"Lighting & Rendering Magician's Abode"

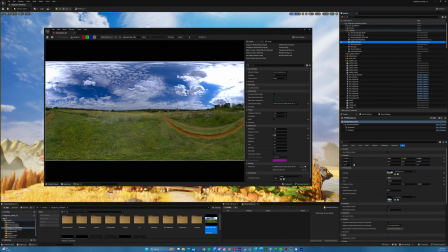Yeah, so it's like, you know, a 360 image, etc., that you use to cast light into the scene.
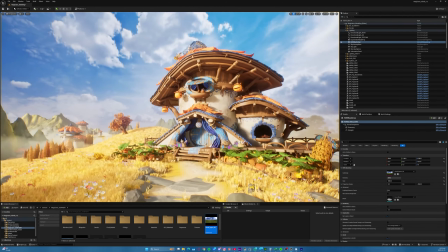Again, in this case, I didn't necessarily want it to control the lighting of my scene.
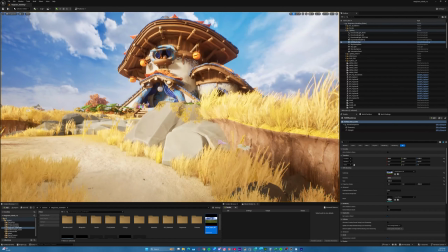I wanted more control myself. So I just used it, as you can see, as a backdrop only.
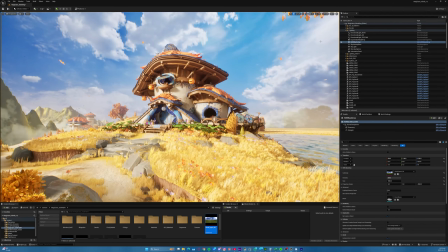So that's the main light source and the backdrop. So let's move on to what happened earlier when I opened my scene.
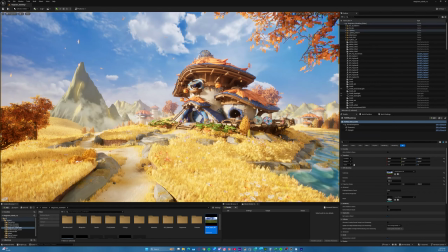And all you can see is the extra lighting, like this stuff. So why do I have this, you ask? Let us go through the cameras.
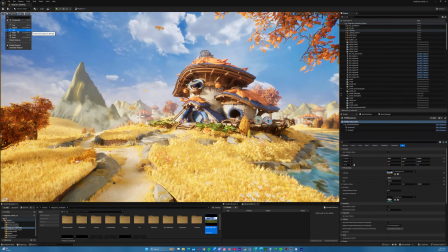It'll all make sense. So I'll go here and yes, I have a few cameras.
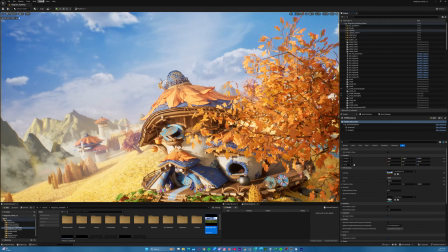So let's go to cam 1, right? Wait, that's that's not the cam 1 we know.
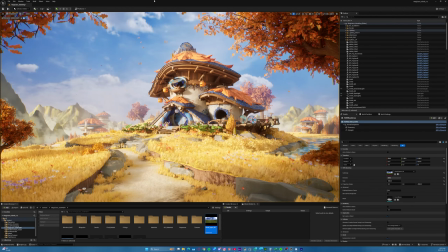So let's go to cam 1. This is cam 1. This is the main shot. Beautiful, beautiful. Let's go to cam 2. Very nice.
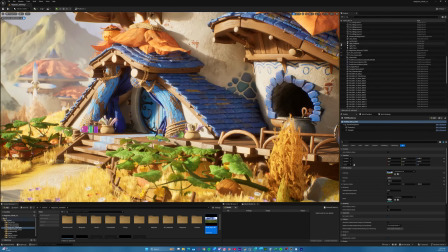We like this. Oops, let's turn back on that fire. Yeah, much better. Cam 2. We like this. Let's go to cam 4.
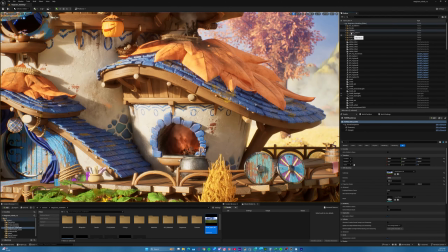Wow, that's nice. You can see everything nicely. Same lighting, same setup. And obviously cam 5. No surprise here.
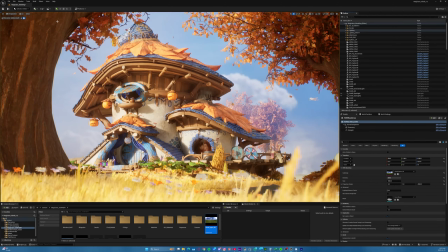But let's go to cam 3. It sucks. Like,
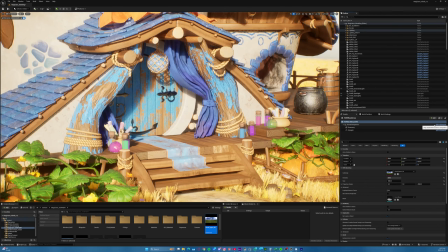because we're looking at the house from this angle, this is the angle the light is coming from roughly. So it's flat. And as a photographer, I couldn't deal with it.
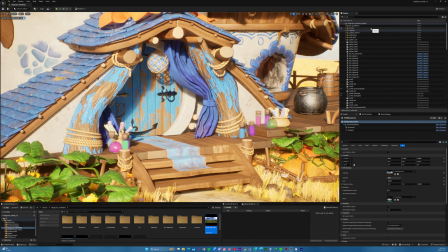And I spoke with my mentor at the time, and he was saying it's completely fine to change the lighting for a particular shot. It's done literally every day in the movies,
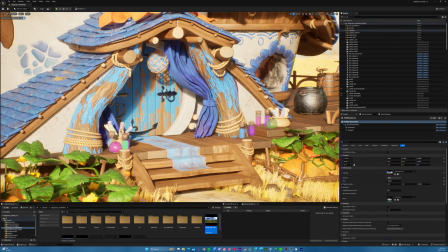in film, photography, television, games, and it's a really common practice. And it didn't occur to me to do it here. Sometimes we don't think we can just transfer knowledge like that, so it didn't occur to me, and that's why I decided to try it.
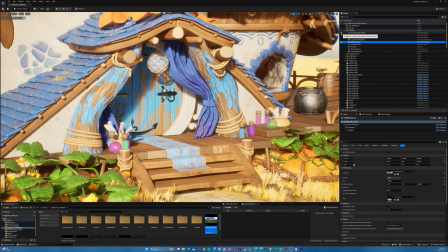And I am so glad. Like, let's turn off that.
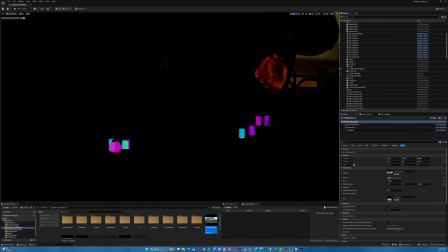Right now, let's turn on the new directional light.
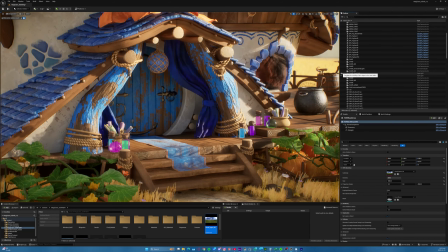Oh God, it's beautiful. And the fill lights I put in for the door so you can see the texture,
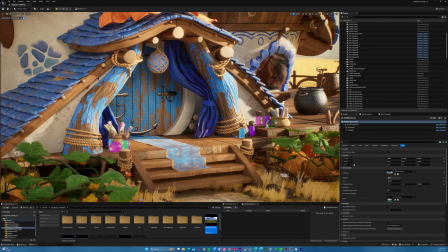and then on the side just to complete the lighting, right?
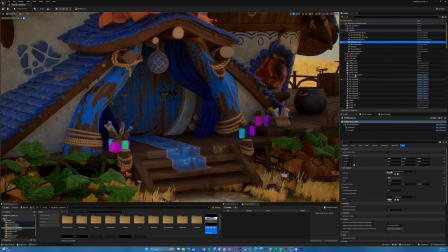So this would it looks so different, like ultra harsh lighting,
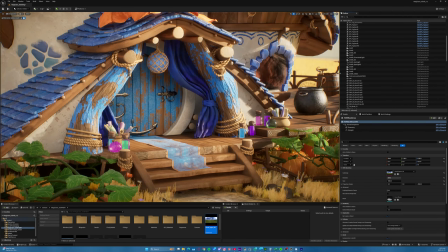custom beautiful lighting. And it's because we have the same contrast in shadows, light, softness is same to the other shots. So the viewer doesn't really think about it because the effect is similar.
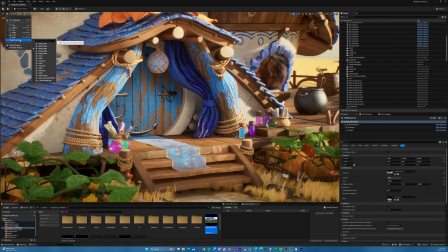It's a little darker. Yes, I accept this. I could have probably brightened the step area a bit more, but anyway, the general feel is the same, and you're not jarred out like you would have been if this was the light.
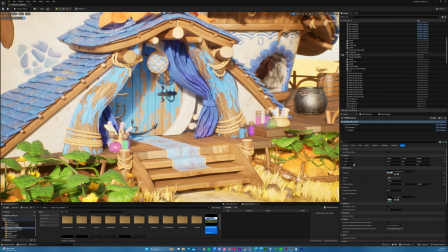Sorry about that. If this was the light source that we jumped to, a bit intense.
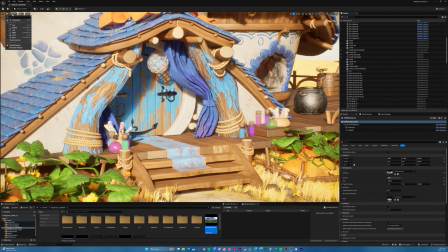So that's why I did the special lighting for shot 3.
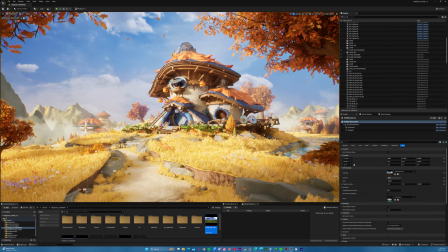So let's go back to the main shot. And you want to be making decisions like that as often as you can, because
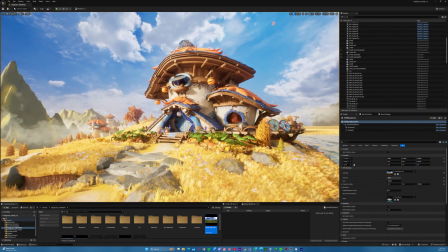most decisions made for the project, for the feel of the project, will just they add up.
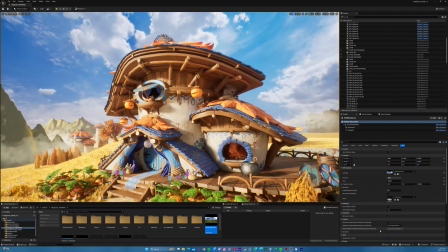All these little things add up. So let's move on to the post-process volume. And this is where we add some effects and post-processing in the engine. Where is that? Good. So as you can see, I have 3 different post-process volumes.
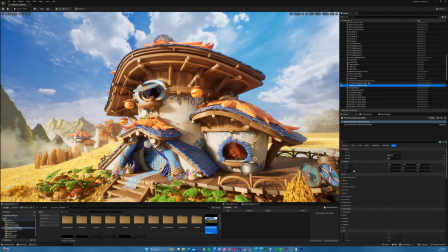Like usually you might end up with more than one. I have 3 because I think I was in a rush at one point and I never went back and combined the settings. So for the main, actually, let's turn off all 3, right? And let's look at this.
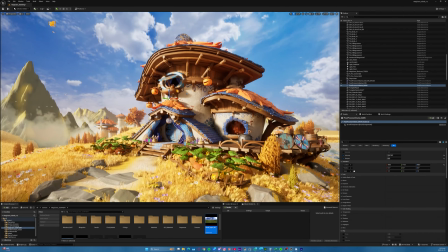Now, remember what I was saying earlier about the light and the shadows?
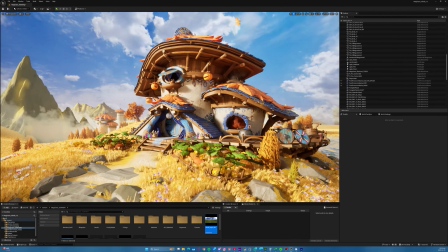So my original light, the main light for this scene, I had adjusted the shadows to be high contrast. But if you go to the camera, let me just go to the camera, it's a bit intense.
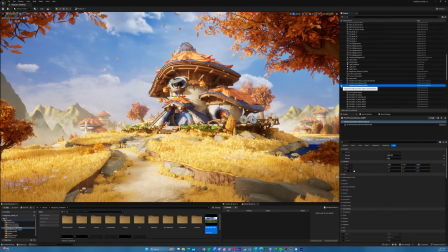So I made a post-process volume. And as you can see here, I adjusted a few things. So the first thing is the sharpness, right? I do love a bit of sharpness, especially in my projects, and it's not much.
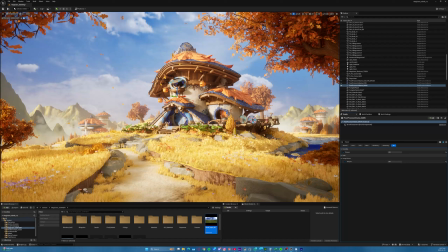This could have been a lot sharper, as you can see here, but I know I'm gonna add some sharpness in After Effects, so you don't want to overdo it. So that's the first thing. The second thing is I added some bloom.
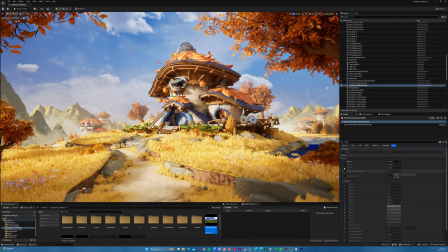Now if I turn this off, you can see the difference.
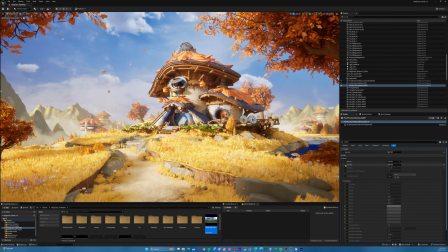It's subtle, but again, the point of this scene is to be tranquil, soft, nice, relaxing. Bloom always helps with that.
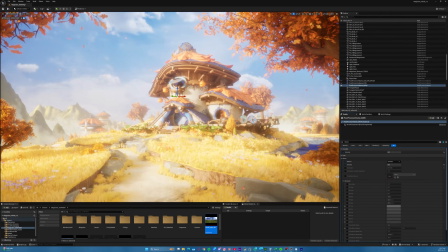And as I said, if I increased it, it would have been crazy, like a flashback from a soap opera or something ridiculous. But in a subtle way, it's actually quite nice.
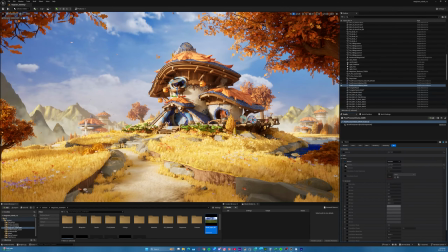And without it, the scene suddenly feels just a little more intense.
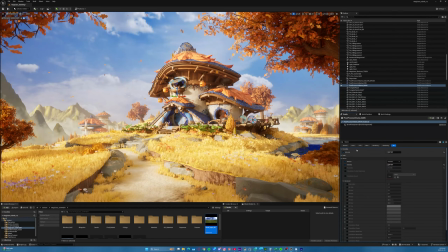So that's the second thing. I believe the other thing was the exposure. Yes.
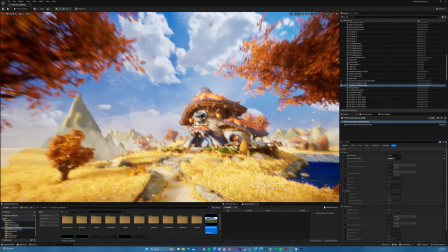So this, I don't want to get into a whole Unreal thing, but the exposure here, oh God.
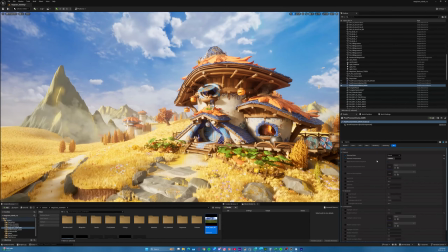The exposure here is manual, which means if I turn this off,
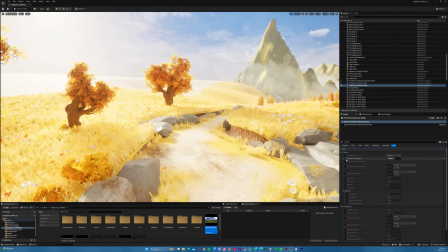Unreal is gonna expose things based on what I'm looking at, right?
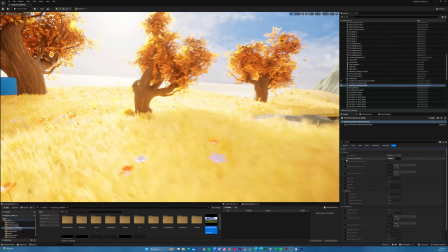It's gonna automatically, like in those games where you walk into a room and it gets dark and it slowly gets bright.
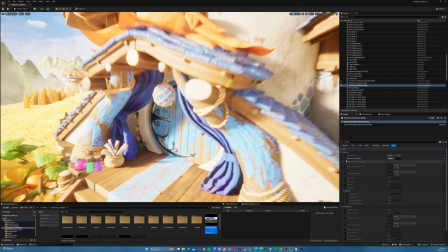Yes, it's automatic. So if I go here, it will adjust for this area.
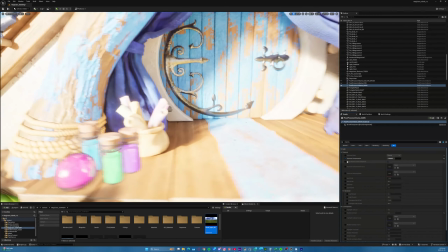Yes, that's my secret cat in the scene. I bet you didn't notice that before.
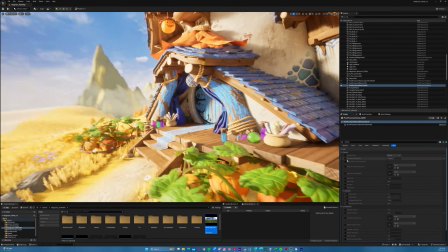Sorry, I had this enabled. So it will adjust depending on what you're looking at.
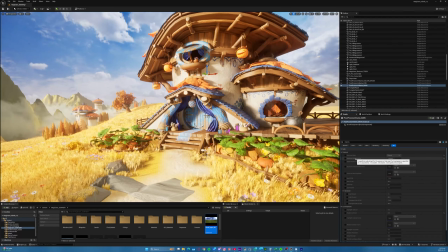So we don't usually want that. We want more control, more consistent lighting, like be this bright, period.
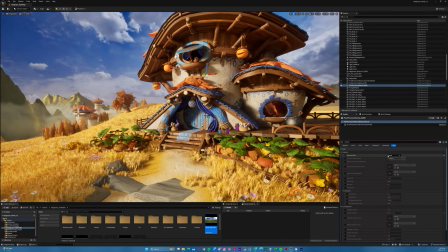So you set your metering mode to manual, and that's when we get this.
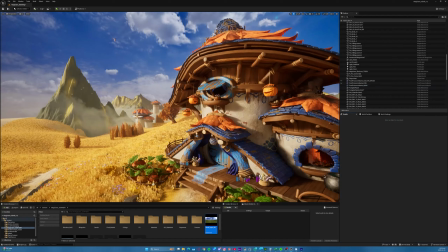It will be this bright all the time. Like it doesn't matter where we go, the light won't suddenly get brighter or darker.
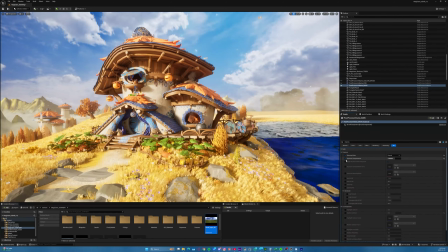And then from there, you compensate. This is the same term we use in photography, exposure compensation.
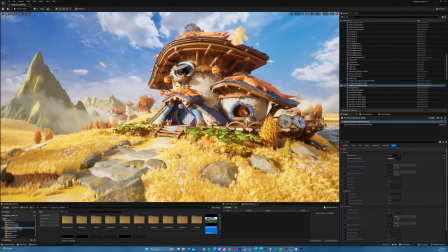So it's a setting that you change to basically offset.
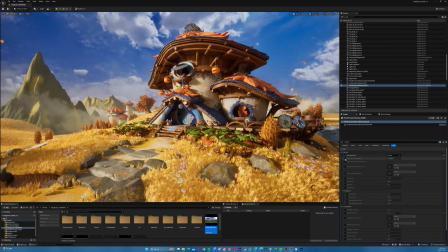Like, okay, is this bright wherever we go, but can we get it brighter or darker all the time?
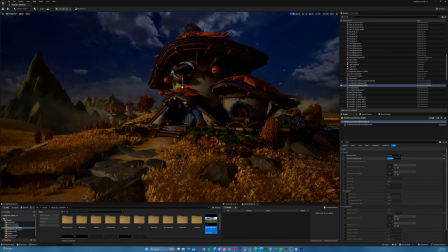So in this case, we made it brighter, but we could have done darker. And now it's this dark all the time.
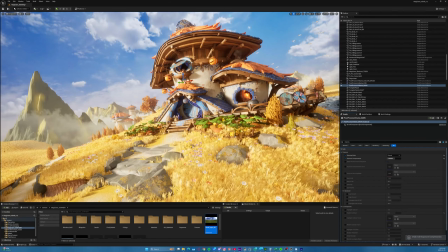I think you get the idea. So let's move on to the other post-process volume, which is for the fire.
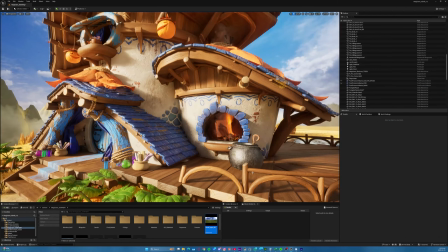You'll notice something here. The fire doesn't look great, right?